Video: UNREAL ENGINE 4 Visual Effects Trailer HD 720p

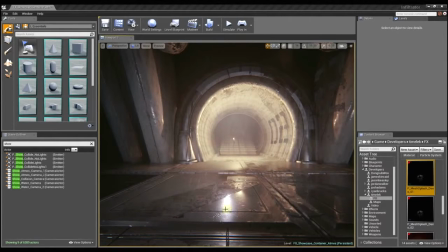244s
This is sort of like a larger splash and then another bit of water that just sort of lifts off the surface then the radiating ripples as well as some different droplet shapes which I can use on sprites and then this drop which I can use with a mesh emitter and once I get
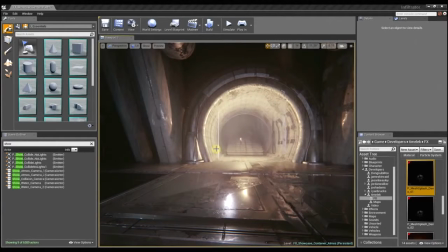259s
all those things together.
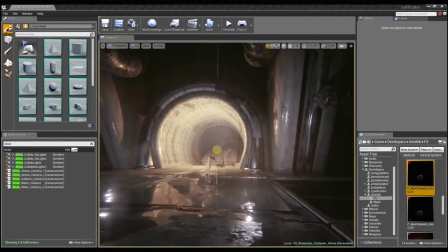261s
I pull all that into Cascade and you can see here's the the final effect and I can use the dynamic parameter and different material
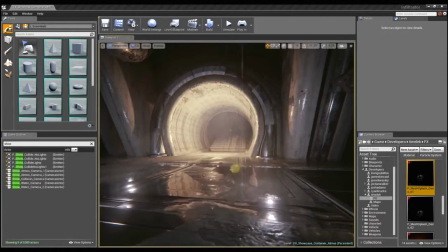269s
controls within Cascade to manipulate the behavior of the material in time with the animation which I control on the mesh level.
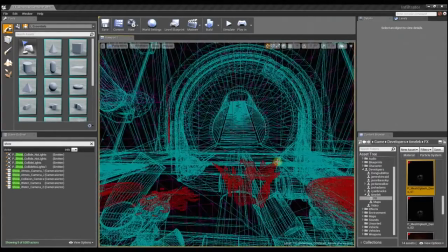277s
Can we see that in wireframe? Sure. Oh yeah that's really cool.
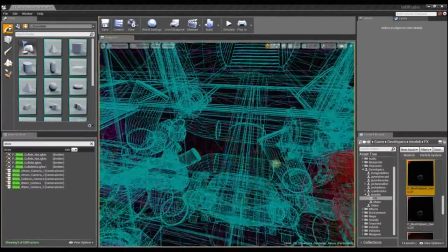281s
You can see here each one of these is three-dimensional so if I rotate it around from different angles you can get a different view of it and
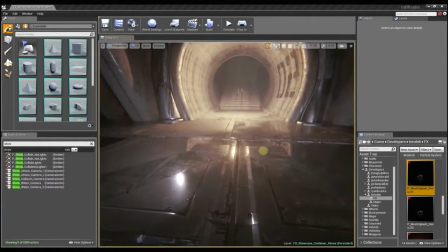288s
we can even use it in different ways like this particular mesh you can see looks more like if someone was a step in a big
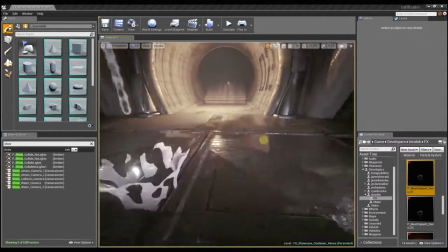294s
deep puddle and it would lift up and splash out but in order to reuse and save on memory
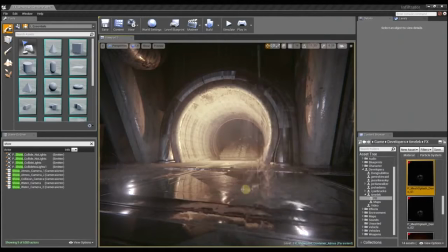301s
I actually just scale the mesh a little bit different and animate it differently here so that I can save on asset space.
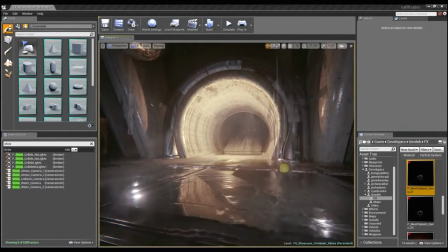307s
Now where do you see this effect in infiltrator?
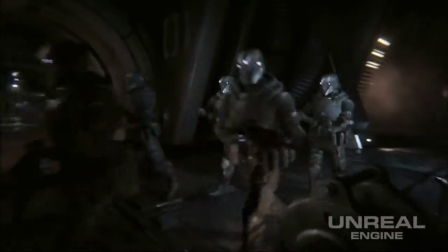310s
It's in the hallway as the soldiers making a turn walking down towards the infiltrator and you can see it on the right-hand side there
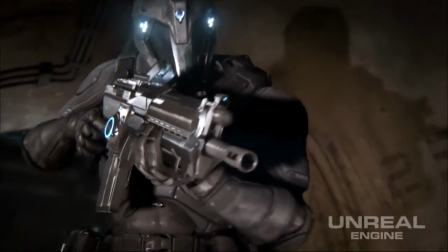317s
and it's one of those effects that we use just more for ambience to add some secondary animation to the world and just help bring the world to life.
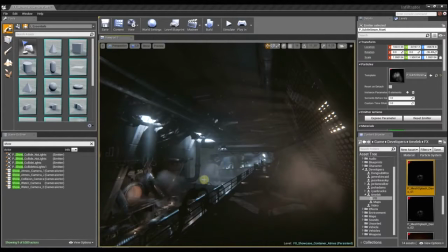325s
You can see in the background here there's a lot of mist and haze and this is achieved with a mixture of particle systems as well as meshes and there's some more haze down in here just kind of drifting up through the grates and that helps to find the mid-ground,
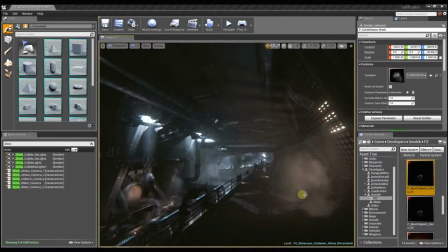339s
the background, and then in the foreground we have this kind of lit smoke or fog and then some god rays coming through the grates as
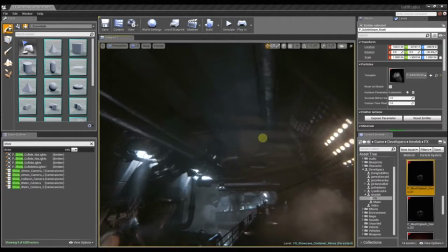346s
well as all these little tiny dust motes floating around in the air and you can see they just sort of parallax and as you move through the space.
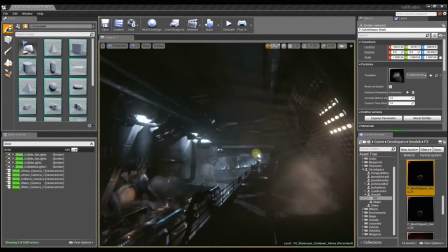354s
Yeah they add a really nice depth. And these dust motes are kind of interesting because I'm actually using a vector field to control their behavior.
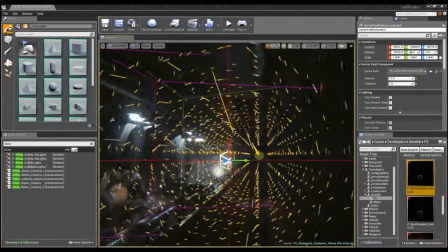362s
This vector field just a it's like basically if you think about it as a grid of velocities as I move around within this space
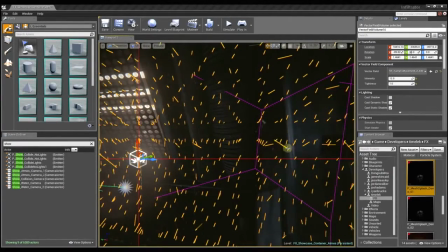369s
each one of these little lines denotes a direction that the particle is going to move in.
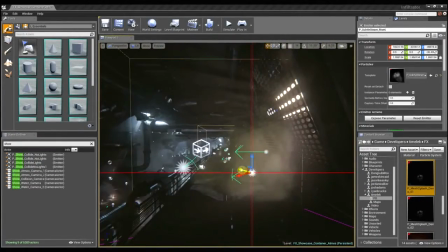375s
The lit translucency also is fantastic because I can just grab this effect here and as I drag it around the world it updates in real time with the lighting information so I no longer have to tweak a material parameter or an instance parameter.
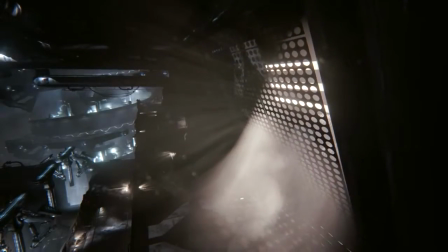389s
Oh yeah that's really awesome. Now let me ask you this, as an effects artist how has Unreal Engine 4 enabled you to create scenes like this?
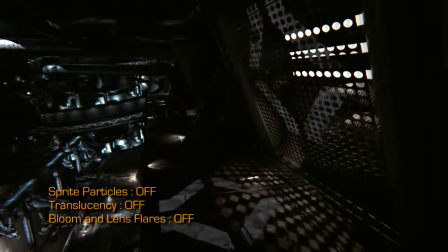397s
With the new GPU particles, I really don't have to worry about my emission rates and simulation time as much.
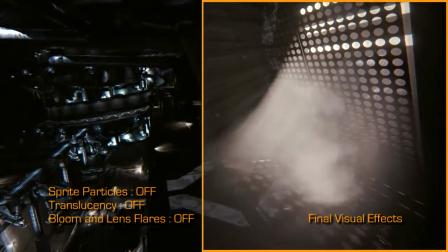404s
So I can emit hundreds and hundreds of these little dust motes in the air and I don't have to
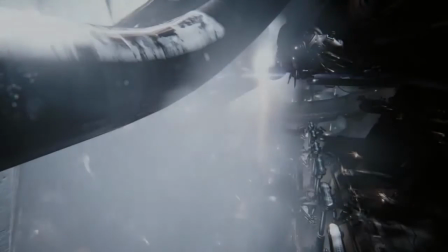409s
worry that every single one of them is ticking and updating every frame and chewing up game thread time.
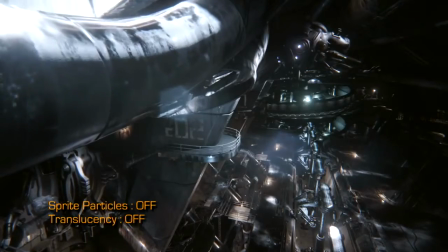414s
And I feel like these kind of details are what really helps define the space and create a relationship between the player and the world. And best of all, we do everything in Cascade so the tool is very familiar and for anyone who's used to doing effects in Unreal to Unreal Engine 3.
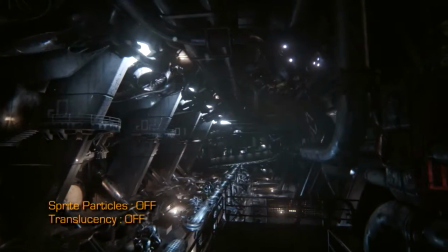428s
Making the move to Unreal Engine 4 with Cascade is going to be pretty straightforward. Very cool.
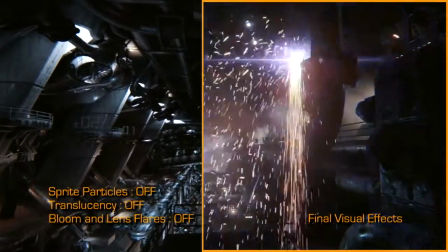433s
Well, that's about all the time we have for today. So thank you very much for your time, Tim. And we will see you on the next Inside Unreal.